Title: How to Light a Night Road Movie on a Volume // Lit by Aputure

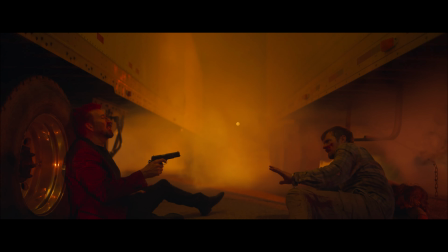(8:14) As I was saying, your wife's at labor and delivery.
This is the climax of the movie.
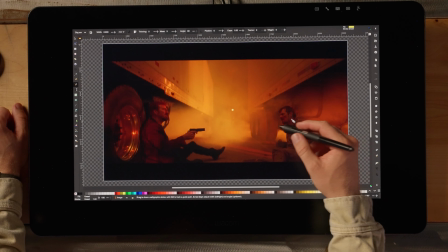(8:21)
Got our two main characters sitting here after a big fight.
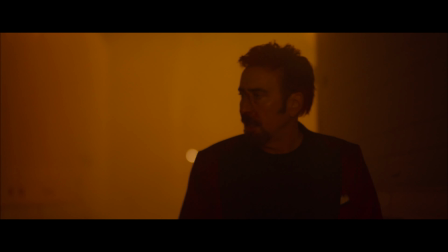(8:24)
We needed to communicate the idea that there's a big fire raging on in the background, but we couldn't show fire because there was nothing to burn. It's too expensive. It's extremely dangerous. And the way we did it was with Aputure Novas.
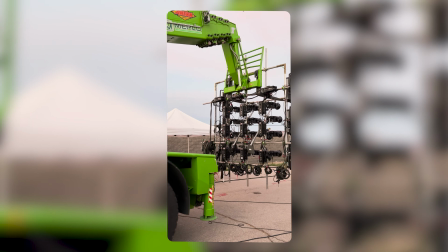(8:37)
Well over a dozen, if not more, rigged into a truss system on a boom lift.
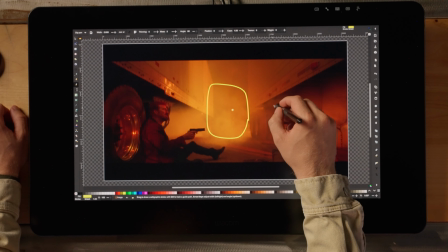(8:42)
All of this light here is coming from this direction, from that boom lift.
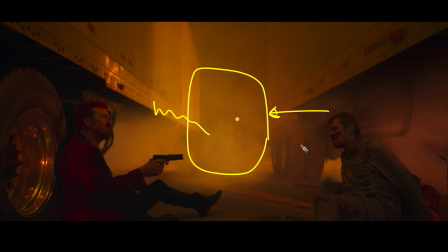(8:48)
Creates this flicker pattern all through here and fills in the smoke. And a couple big LED panels over here to push through the smoke. A couple of LED tubes hung from the top of the trucks that you can't see coming down to provide a bit of ambience,
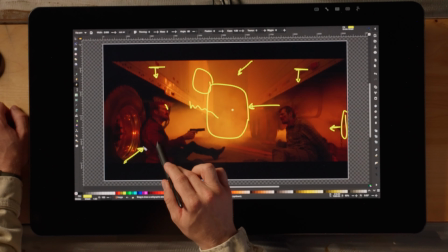(9:01)
and a push of a hard light from behind camera to give a bit of fill and a bit of specularity to the front of the shot.
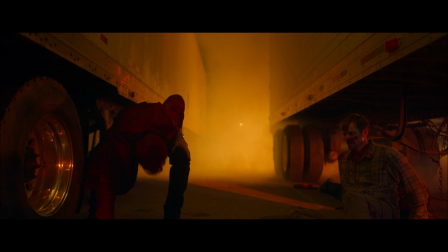(9:09)
It's trying to ride the line between reality and silhouette, with some cinematic feeling to it.
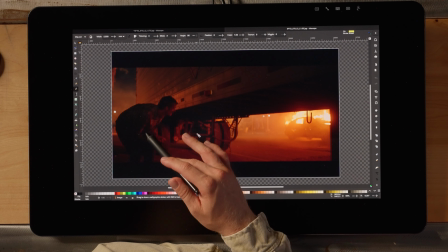(9:18)
So this shot is of our driver running away from our passenger, and we have a number of vehicles on fire.
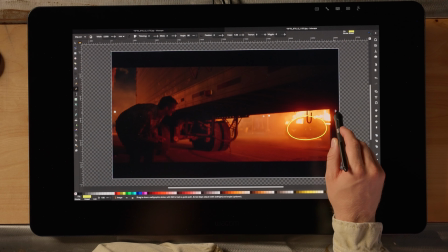(9:26)
We have one that's actually on fire here and one right behind it, mostly out of frame.
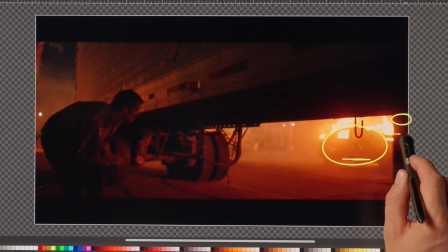(9:31)
There's two flame bars that run underneath these cars, and this car actually lit on fire.
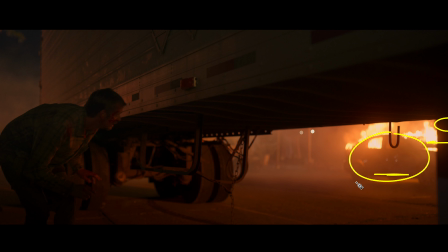(9:37)
So that's providing a lot of this illumination that you see here,
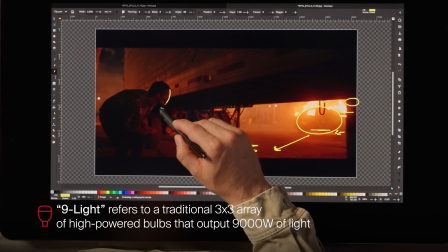(9:41)
but we also have a 9 light providing this, a lot of that source on him directly.
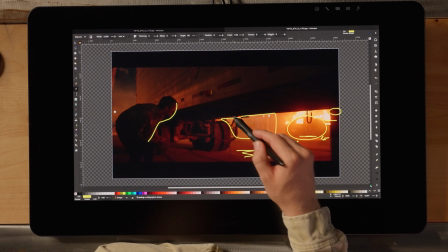(9:47)
And then all of this strong ambience here is from that big Nova fire rig that we built.
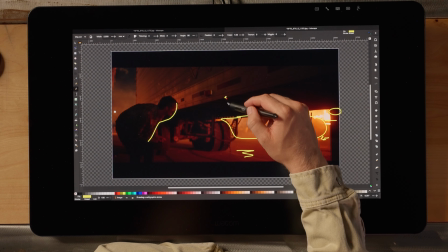(9:53)
and a backlight in the background that's pushing down off the condor.
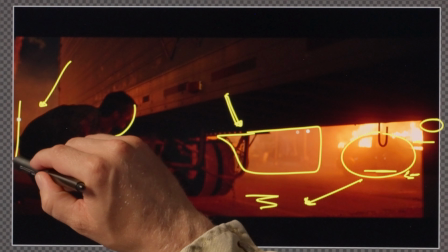(9:58)
So that's coming this way. And it's also pushing back into here. And then this ambience and the smoke is from our Nova rig. And that fleshes out this whole scene. You know, you buy a ton of free ambience off this burning car, and so we shot it while it was happening.
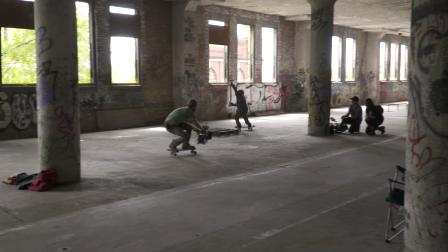(10:15)
So the non-obvious skill set that I didn't know as a young filmmaker, but I wished I did, has a few parts. The first part is communication.
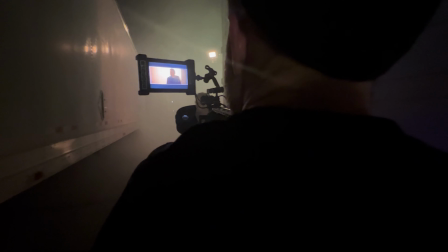(10:26)
It's knowing how to sell an idea and to sell it within the confines of the story and the production.
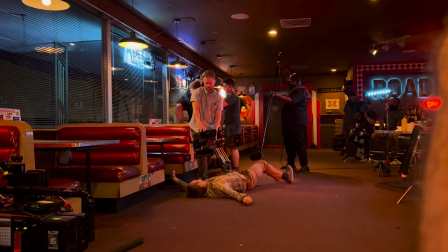(10:33)
How do you take an idea that you like, that you think works for the story, and pitch it to the powers that be? Because it needs to be delivered in the right kind of way to work in the environment and to be accepted. Sometimes your ideas get accepted and sometimes they don't. You know, but you can also hold on to ideas that don't sell at the moment and use them somewhere else at some other time.
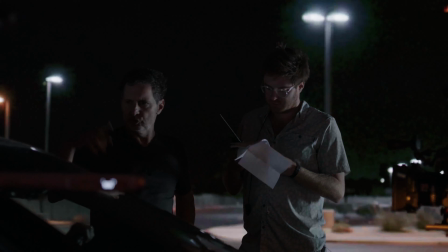(10:51)
Something else tangentially related is salesmanship. I didn't realize when I was first starting out as a cinematographer that there's a ton of pitching yourself, your vision, your skills, your story to directors and producers and agencies that can connect you to the next opportunity.
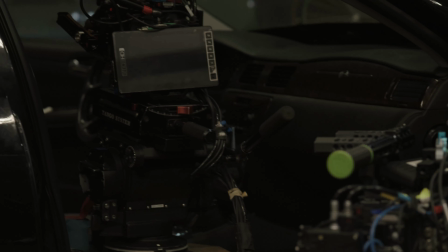(11:08)
I just thought it was a purely art-based thing. I think the project that gave me my shot as a cinematographer, I had become friends with a classmate of mine, also named Steven, who wanted to be a director. When he was finishing up school, he told me about a short film that he'd written called The Land of Misfits, which was set in his hometown of Cleveland. And that short film turned into a feature for him.
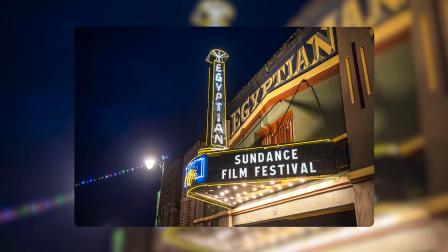(11:29)
The movie ended up going to Sundance, and I was exposed to the filmmaking world, the indie Hollywood world. You know, I signed with someone, and in my head, I thought I'd made it, you know? In retrospect, it's one little step on a very long ladder.
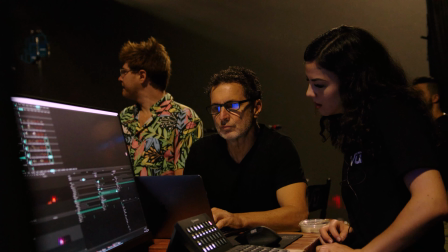(11:44)
And so I've learned that over time, that it's a multi-pronged business and you're as much an entrepreneur as you are an artist. And I would tell all young filmmakers, definitely hone that side of you.